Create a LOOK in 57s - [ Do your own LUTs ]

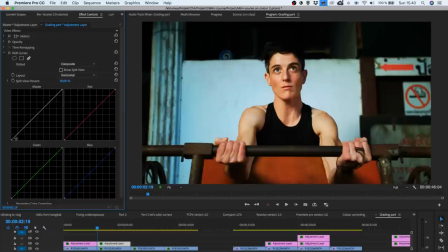(4:09)
So let's create the opposite. Let's create like a winter feeling, like a winter vibes look.
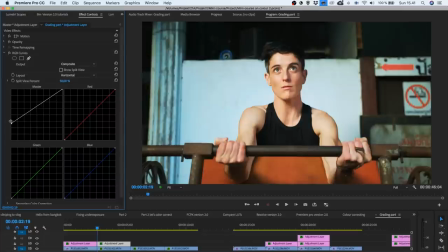(4:14)
And let's see, if we have winter vibe, we should have less contrast, and the image should be quite
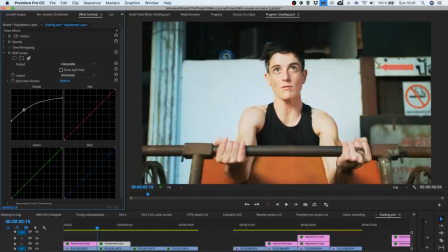(4:24)
bright, because if there's a lot of snow, there should be a lot of light as well. And then, because it's winter, it should be really cold. So let's bring the blues up and maybe bring the reds down a bit,
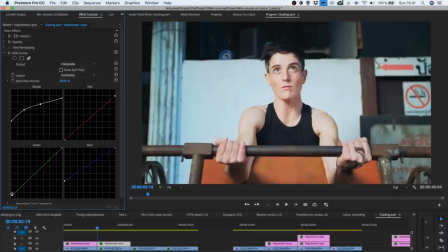(4:40)
and maybe the greens up just a bit. Okay, that's our base. And then to give it an even more of a wintry feel, I'm gonna duplicate the adjustment layer.
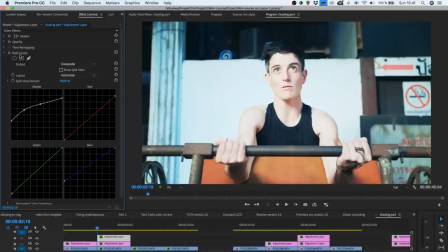(4:51)
And on this one, I'm gonna remove the curves effect, and I'm gonna use another blending mode.
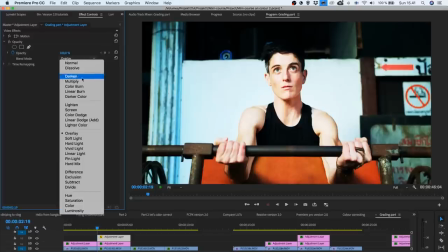(4:57)
I'm going to use a blending mode called Multiply.
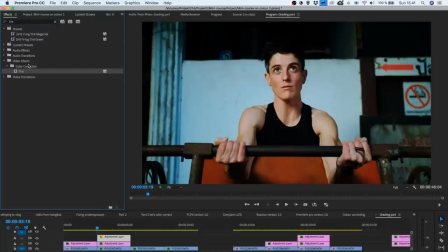(5:04)
And you can see it makes it very dark, but let's fix that. Go to effects and let's give this adjustment layer a very bluish treatment. So let's go to the effects and here. The tint effect will map all the colors.
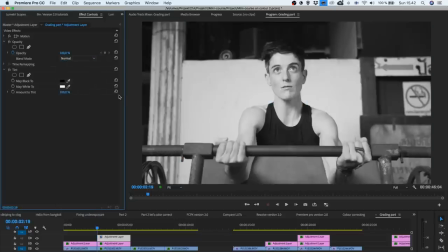(5:19)
Like if I put it to normal mode, you can see what is happening. It's making the shadows black and the highlights white.
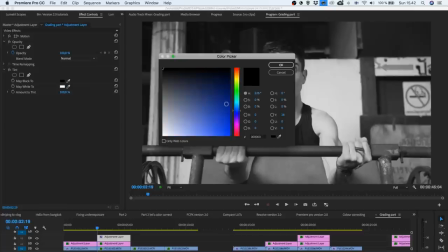(5:25)
So let's put the shadows into, let's say, this color blue.
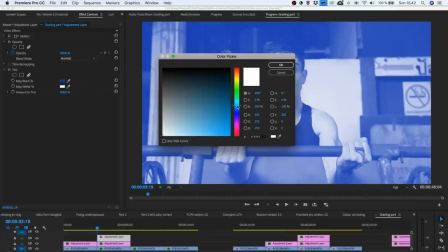(5:31)
And let's then take the highlights and let's put them to this color blue.
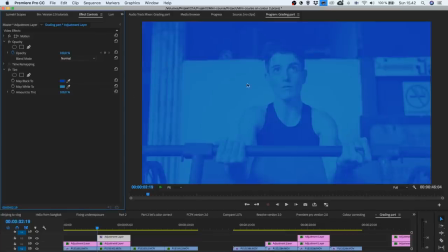(5:35)
So anyhow, now we have kind of like shadows are this blue and highlights are this blue.
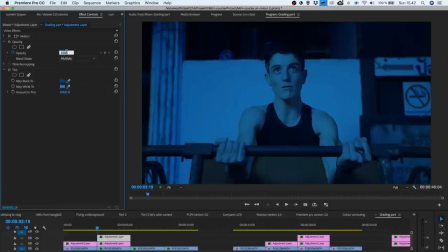(5:40)
And then let's put it to multiply mode. And you can see that we'll make the footage really dark, but then we can just lower the opacity to, let's say, 30.
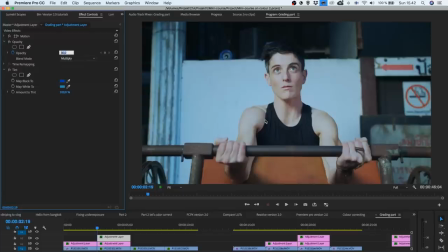(5:51)
Something like that. And now we have a really wintry look. And if you now want to give a bit of life back to the skin tones, we can go to the original footage and use the Lumetri panel and Lumetri effect and use the ASS little secondaries.
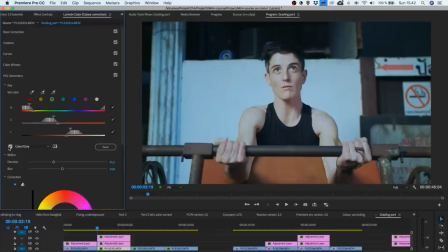(6:08)
Now let's just select the skin. Let's click here so that we can see what we're doing and then use this tool to kind of
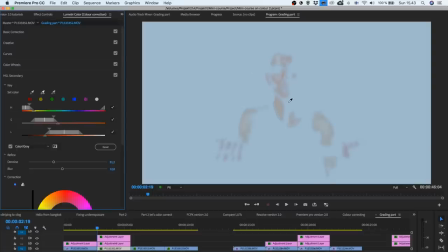(6:17)
paint on top of the skin tones to get all of the skin tones selected. Something like that, that's good. And I already have some denoise and some blur on the footage. This will aid so that your footage doesn't break because it kind of makes this blur where the edge is.
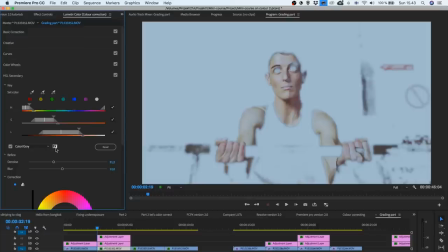(6:36)
So the edge is not visible because there's a bit of blur. And then let's turn this off.
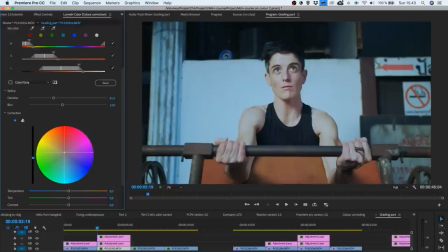(6:39)
And let's just give it a bit of warmth so it looks normal, because this is important to remember that there's this skin tone, for example, is a, something that the human eye can really intuitively know what it should look.
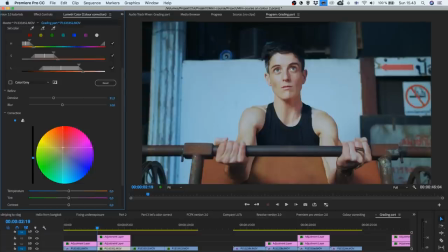(6:52)
But now it looks a bit too yellow, so let's push away from the yellow, maybe towards a bit the red, maybe too much. Okay, this is something you can tweak forever. Okay, that's quite good. Let's make it a bit darker, give it more depth.
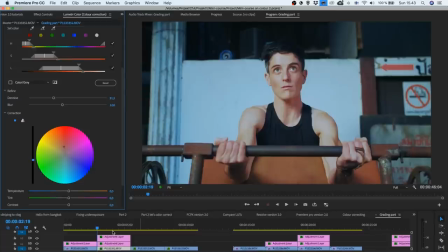(7:11)
Something like that. Okay, now we have our winter vibe. So this is our winter vibe and this is our summer vibe.
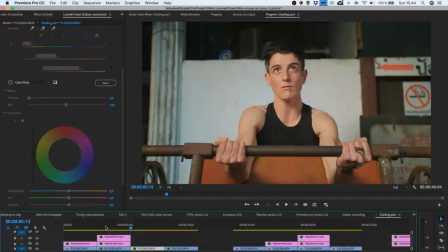(7:18)
Okay, then let's create one more. Let's call it old vibe. So let's make a footage that would look like it would be an old film.
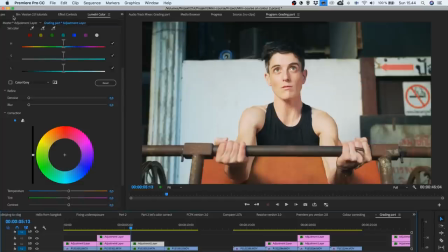(7:29)
So let's duplicate that adjustment layer and let's go to the effects and reset the curves.
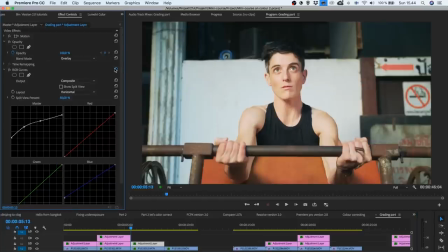(7:35)
No, not the opacity, the curves.
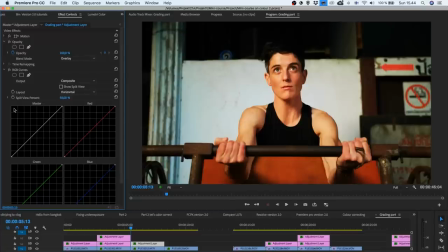(7:37)
And let's see, if it's an old video, I would say that it's quite bright, but there's a harsh drop when it comes to shadows. So let's keep the shadows very dark, but let's give it a kind of this kind of a shape.
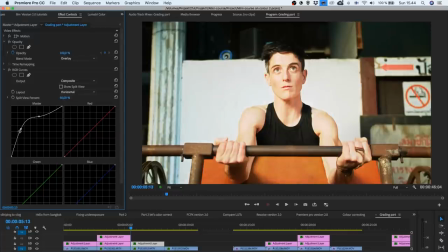(7:51)
So it's really bright, the footage is really bright. And something like this, and maybe bring the whites just a bit down. Okay, I would say that this looks kind of like, that would be the dynamic range of an old video.
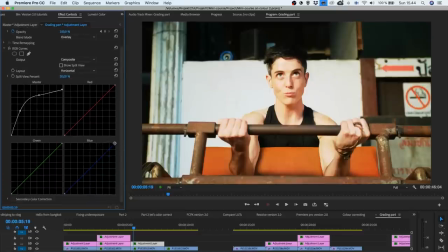(8:05)
And then let's give the video a bit of a warmth, because I don't know, old videos, if they're old film, it has degraded a bit, so it becomes the footage becomes really warmish.